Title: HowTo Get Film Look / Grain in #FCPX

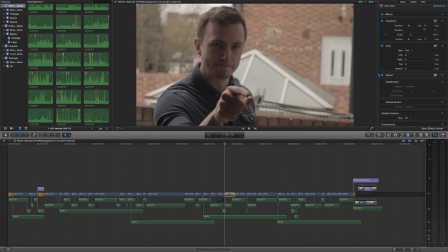(0:04)
Hello and welcome to a brand new tutorial review with myself, Dan Allen, here on YouTube. We're going to be taking a look at the Magic Bullet Suite. Over the next few videos, we're going to take a look at all the different plugins that the suite has to offer, starting with the film plugin inside of Final Cut Pro 10.
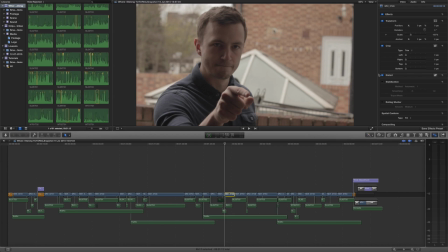(0:23)
Now, let's just jump straight in, because I know you guys probably want to know how the plugin works and what it does. So if we click on the effects panel here and scroll down and click on the Magic Bullet Suite, and we can see right here we've got the Magic Bullet film plugin.
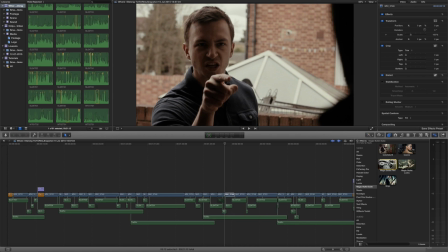(0:38)
Now if we scrub over it, we can see a little preview of what it's doing. It's doing many things, but what's more important is what it offers and what it allows you to do.
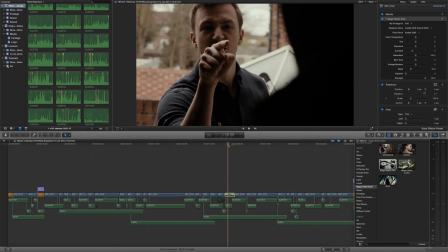(0:46)
So we've dragged and dropped it onto the clip, and instantaneously you'll notice the contrast has increased. Why is this happening? Well, Magic Bullet film is a very cool app because the creators behind it, Red Giant, really did their research.
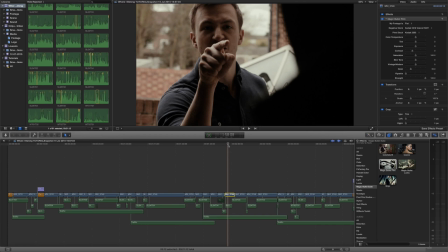(0:59)
They went out, they tested a load of film negatives and film stock, which is basically film that you record your film onto, and then the film stock for exhibition that is screened in cinemas, if your cinema still projects in film, that is.
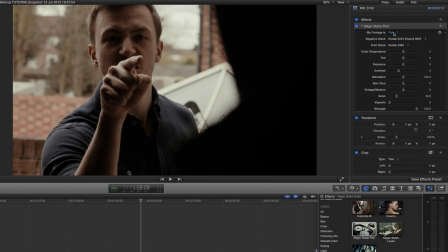(1:14)
Now, what you need to do first is identify whether your footage is flat, log, or video. Now, flat basically means you've got a nice, flat, desaturated image with not too much dynamic range so that you can play around with it in post.
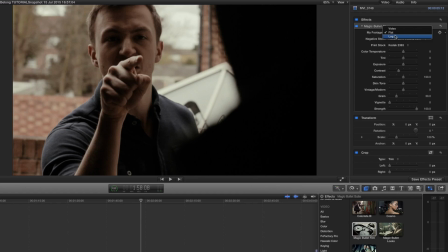(1:32)
Log is from a more sophisticated camera. It's basically, it's not raw, because raw isn't actually video. Raw is more information, but it's the video output of raw. So if you're shooting raw on something like the Blackmagic or the Red, then you want to choose log.
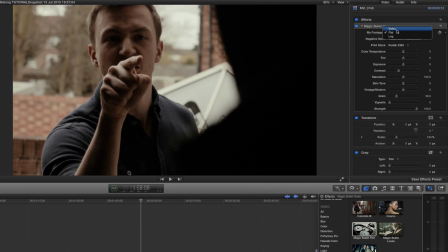(1:48)
And if you shot on a digital SLR without a plugin like CineStyle, then choose video. So because I shot with CineStyle on the Canon 550D, I'm going to choose flat.
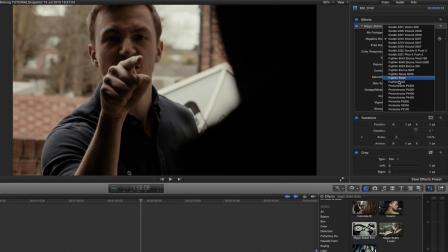(2:01)
And then what you want to do is you want to choose your film stock. Now there's lots here, I don't have time to go through them all, but the most important thing is that you download the plugin, have a play around with the demo, which is unlimited, but there is a
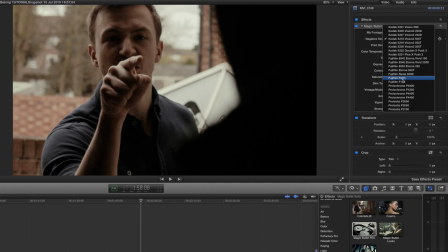(2:17)
watermark, so you can't use it for your finished output and finished projects. So I actually really like the one that they've chosen, so I'm going to stick with that. And then we choose a print stock, so this is the stock that you output with. I'm going to go for the Kodak 2395.
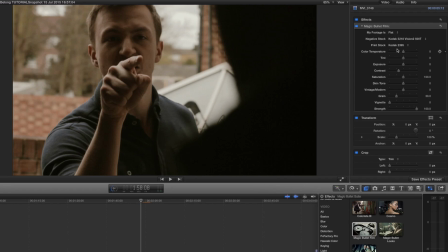(2:33)
I really like the look. It has a slightly vintagey feel, but there's actually even more customizations for vintage looks, which we'll get to in a moment. Now the first two sliders help you control the color. Now the color temperature is basically a scale between warm and cold.
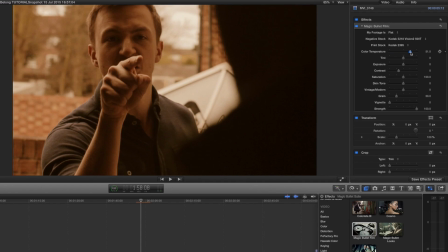(2:48)
If you want it to look like the action is taking place on the sun, then go for 100% color temperature.
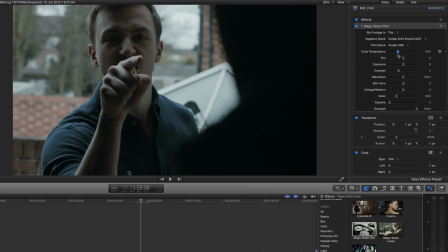(2:54)
But because the scene is quite moody, I want to bring that down to about minus 44, looks good. And then we can also oscillate between greens and magentas to really have control over our image. I think very slightly into the greens is going to help bring out the negative feel of the scene.
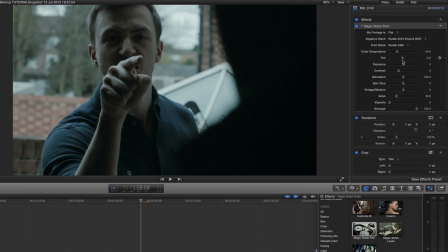(3:11)
It's really important that when you color correct, you're really accentuating what the vibe, the tone, and the atmosphere of the scene is, especially what's happening with your characters and your protagonists. Then you've got exposure. The exposure actually blows it out very quickly, so often you won't have to play around with that.
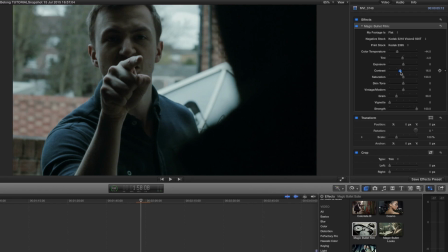(3:28)
I think if you need to brighten up the image, then the contrast is a good way to increase your highlights and darken the shadows. But I actually want to take the slider down the other way, because if we bring up our video scopes,
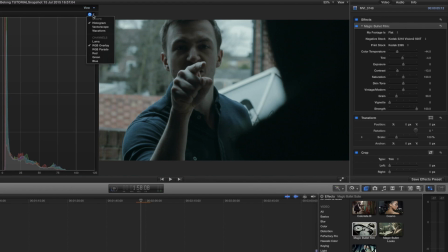(3:42)
and if you don't see the view I'm looking at the moment, then we can click on this gear here and you can choose the histogram view. And I'm going to go for Luma. And this basically shows the distribution of the colors. Now you can see there's quite a lot of low-end colors here.
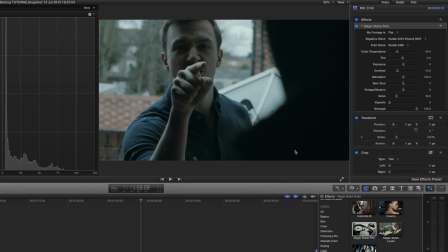(3:57)
That's because if we look over this side of the screen, there's a lot of black colors in the footage.